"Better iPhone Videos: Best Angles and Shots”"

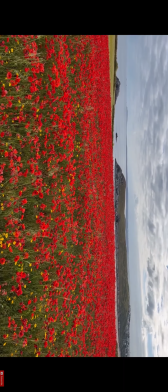(4:06)
The most important part here is that you're capturing a good variety of shots. Nice close-up detailed shots, mid shots, and wide shots.
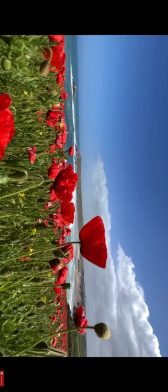(4:15)
That's what's going to keep your footage interesting and your viewers engaged. Tip number 6, music and sound effects. The difference simply adding music and sound effects can make to your footage is huge.
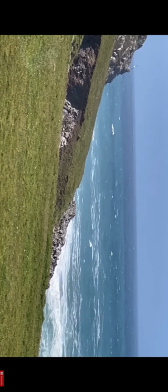(4:27)
Take this shot here, for example. It looks okay, but the audio is terrible.
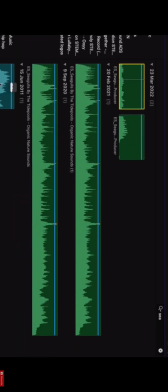(4:31)
So I'm going to swap out this horrible wind noise with something a little less distracting, add a soft layer of music, and add a sound of some waves crashing.
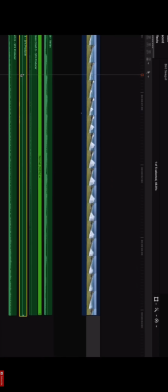(4:39)
Let's take a listen. Much better. By simply adding music and sound effects to that shot, we completely change the feel and the mood.
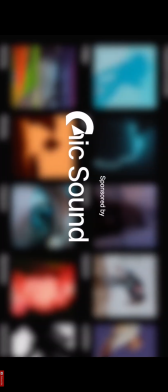(4:51)
So if you're looking for some of the best music and sound effects there is out there, then I highly recommend checking out the sponsor of today's video, Epidemic Sound.
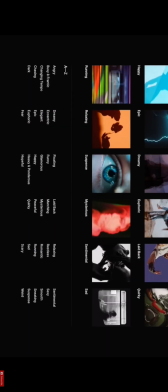(4:58)
I've been using them for years. Not only do they have a huge library of music and sound effects that's all easy to find because it's archived into albums and playlists,
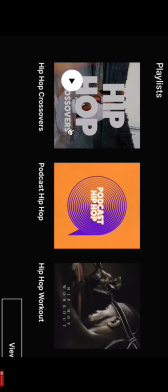(5:06)
they've got cinematic, electro beats, rock, anything you like. You can search by mood, genre, or theme.
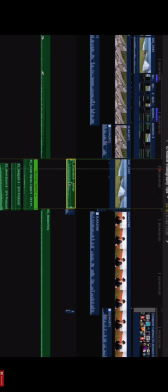(5:12)
They make the whole music licensing process incredibly easy, and this saves you a huge amount of time, which can really help speed up your workflow.
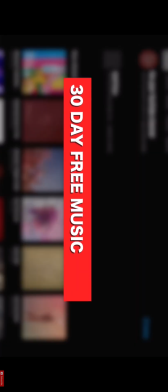(5:19)
And the best part is, not only do they offer a free 30-day trial to anyone that uses the link in my description,
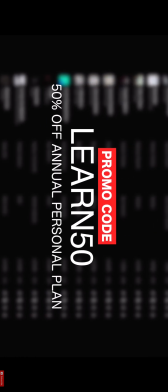(5:25)
but they're also offering 50% off an annual personal plan when you use the promo code LEARN50 at checkout. This is by far the best promo code they've ever given me, by the way, and I'm honestly not sure how long it's going to last.
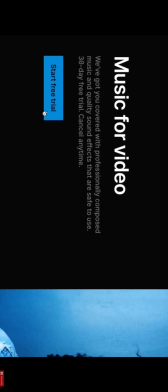(5:37)
So if you're looking to save some money on some music and sound effects, now is the time.
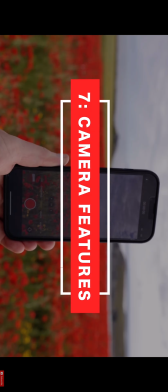(5:42)
Links are in the description below. Okay, let's talk about camera phone features, because depending on what phone you have will depend on what features you have.
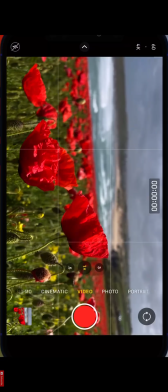(5:51)
This phone, for example, the iPhone 13 Pro Max, has cinematic mode.
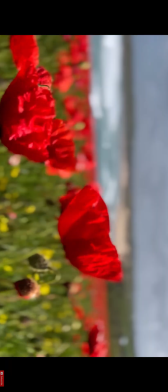(5:55)
This will allow me to select my focal point and it will then blur out the background to give it a much more filmic look.
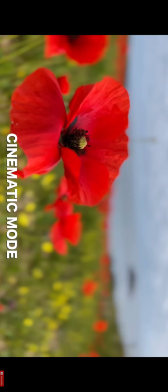(6:01)
This mode replicates a shallow depth of field, not something usually associated with smartphone footage,
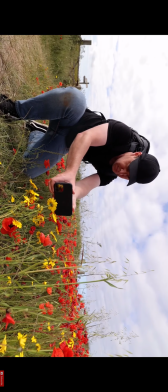(6:07)
so a great way to increase the production value of my footage. We also have time-lapse mode.
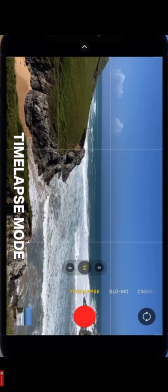(6:12)
This is another great way to add movement to your shots. It's important that you keep your camera nice and still for this.
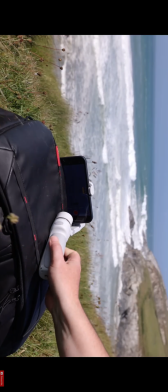(6:17)
I don't have a tripod with me today, so I'm going to attach my phone to my gimbal, rest it against my camera bag, and hit record.
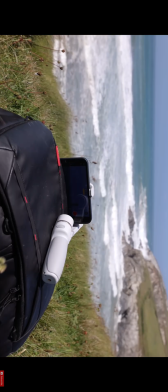(6:24)
This is the result.
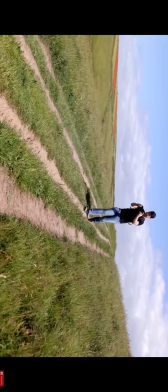(6:31)
Also, try walking with your camera in time-lapse mode. This will create a moving time-lapse, or hyperlapse as it's known.
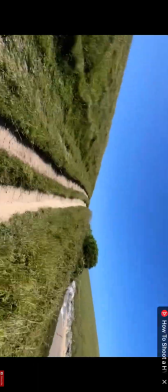(6:37)
I've got an entire video dedicated to shooting hyperlapses. I will link it below.
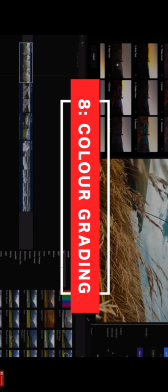(6:42)
Okay, let's talk about color grading, because color grading is one of the best ways to stylize your footage.
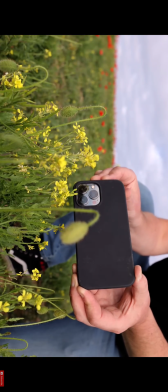(6:47)
Most smartphones shoot in a very similar picture profile.
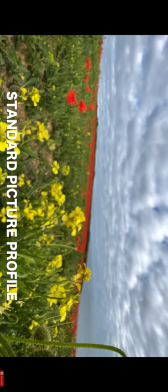(6:51)
It's usually quite saturated and the colors are boosted, but we can change that by adding a color grade.
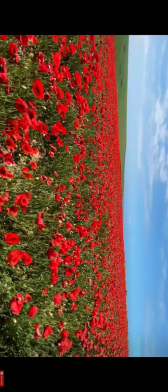(6:57)
We could go dark and moody, we could go bright and colorful. Again, experimentation is key.
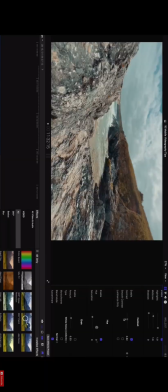(7:03)
Do what works best for you and your footage. Play around with contrast, white balance, saturation.
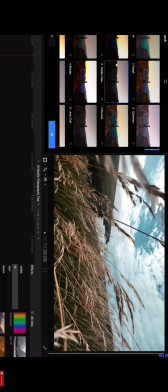(7:09)
Personally, I use my own custom LUTs, as these are specifically designed for smartphone footage.
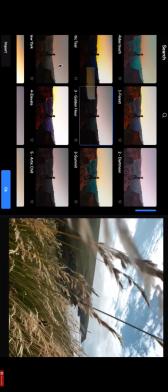(7:14)
I can just drag these on and with the click of a button add any of these presets to my edit, giving each one a different style, and this saves me a ton of time.
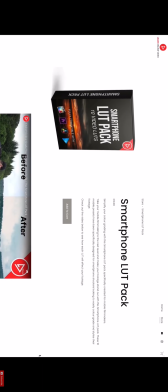(7:22)
I will link my smartphone LUT pack in the description below. Okay, number 9, camera apps.
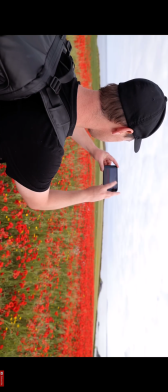(7:27)
Let's talk about camera apps because this is important. Now, when first starting out, your phone's native camera app will be more than enough for what you need.
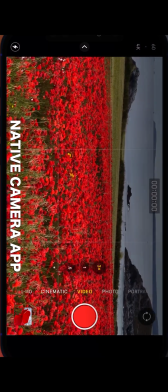(7:35)
The app is simplistic, it's easy to use, and delivers great results. But for some of you, particularly those of you that are taking things a bit more seriously, you might need more control over your camera settings.
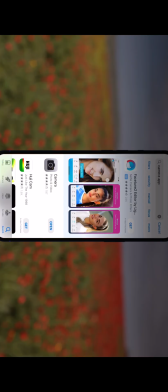(7:45)
So this is where a professional camera app comes in. You can find these on the App Store. Some are free, some you have to pay for.
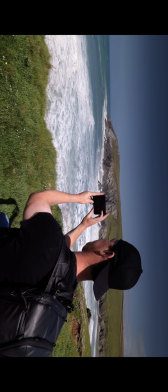(7:51)
The Moment app is free, so let's go with that one for now. Okay, with the app open, we now have full access to our camera control, but for some, giving each one. Personally, I use my own look, but the cinematic amount of time, which can really help.
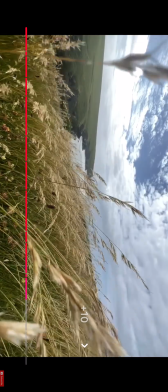(8:04)
Also, personally, I use my giving each one a different style, and this saves me a ton of time.
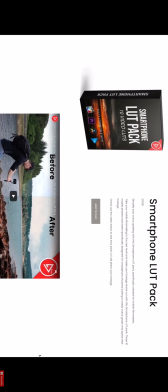(8:10)
I will link my smartphone LUT pack in the description below.